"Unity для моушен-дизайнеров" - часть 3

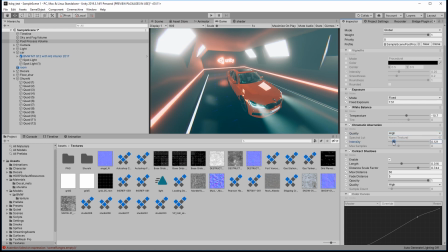(10:29)
заблурены но понятно что сейчас слишком сильно поэтому добавляем такие хроматические аберрации картинка получается
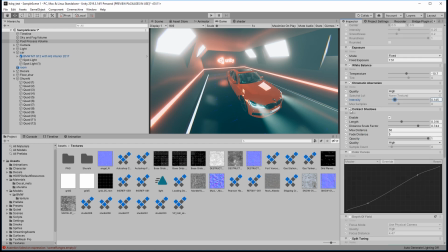(10:34)
более вкусно и более реалистично контактные тени в принципе их можно выключить ведь они особо здесь не влияют это просто небольшие затенения там где
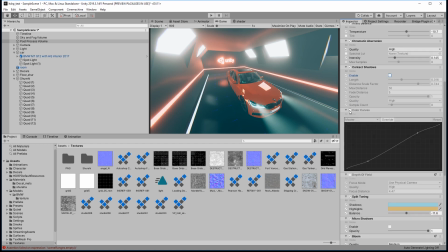(10:46)
несколько плоскостей сходятся несколько объектов так здесь у меня была такая вот кривая с образные для того чтобы добавить контраста я и в результате убрал в общем вопрос вкуса депсов
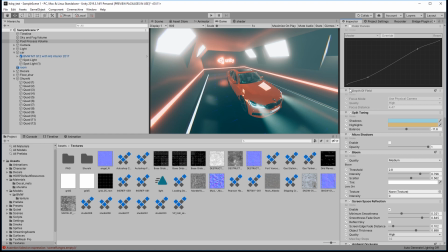(10:57)
field я убрал в принципе глубина резкости здесь сделано неплохо на нас сильно сильно сильно влияет на fps то есть это тоже пост обработка и в принципе можно ее включить да здесь вот поднастроить все но fps в таком случае будет там вообще несколько кадров в секунду с этим очень удобно работать можно ее настроить и включить перед рендером
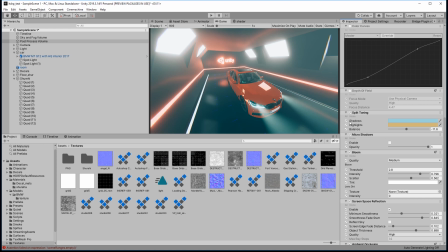(11:16)
уже непосредственно если вам нужен доф дальше 10 на стоит сплитонинг да то есть я просто тени подкрашиваю немножко таким голубоватым оттенком а хайлайты желтоватым просто мне так больше понравилось так микро тени у меня здесь выключены это
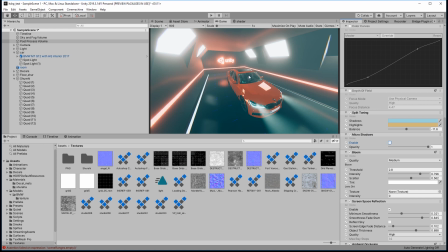(11:32)
просто какие-то дополнительные тенюшки в местах где у нас есть например какие-то нормали и так далее где можно добавить рельефа
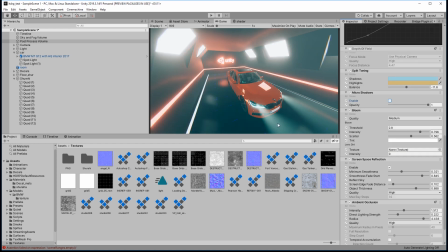(11:40)
а вот блум эта штука важная до блум у меня включает свечение на фарах свечение на свете свечение на вот этих вот штуках позади ну соответственно здесь в принципе можно поставить хай но по большому счету разницы видно не будет я поставил medium quality среднее качество ну
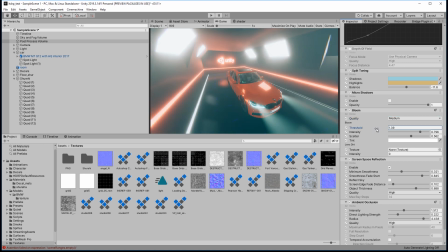(11:57)
соответственно здесь стандартные настройки как у любого glow у меня есть threshold у меня есть intensity и скатер то есть насколько у меня вокруг наших светящихся
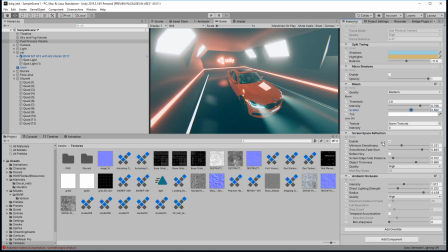(12:07)
объектов расходится это glow дальше у меня стоит screen space reflection да то есть собственно отражение если мы ее выключим то увидите что у меня на машине отражений нету ну точнее они выглядят
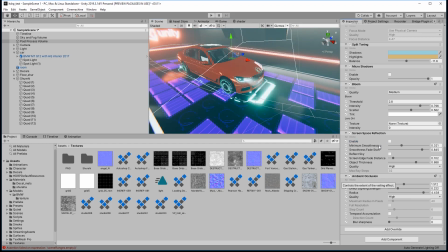(12:18)
уже немножко хуже эти отражения и когда я добавляю screen space reflection соответственно
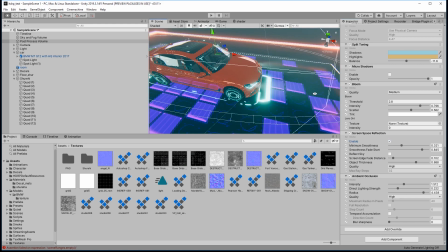(12:23)
меня просто получается чуть чуть более приятное отражение на машинке собственно
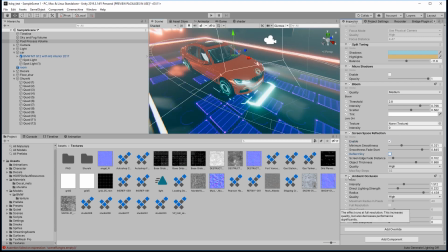(12:28)
говоря я исходил именно из этого и ambient окружен вот можете посмотреть здесь он меня влияет только по сути на затенение салона если бы его отключили
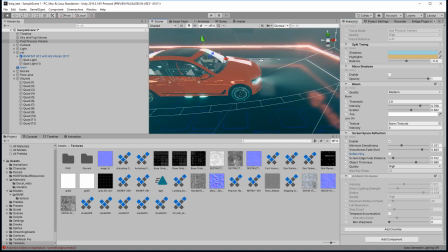(12:37)
мы увидели бы что в салоне у нас довольно светло ну соответственно я его включил просто для того
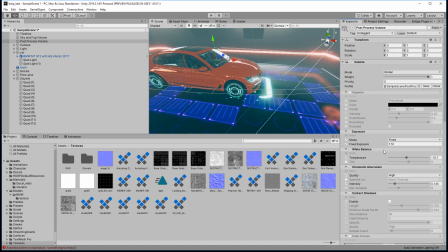(12:42)
чтобы затенить все в салоне вот такие пост эффекты ничего необычного и давайте перейдем к разным другим элементам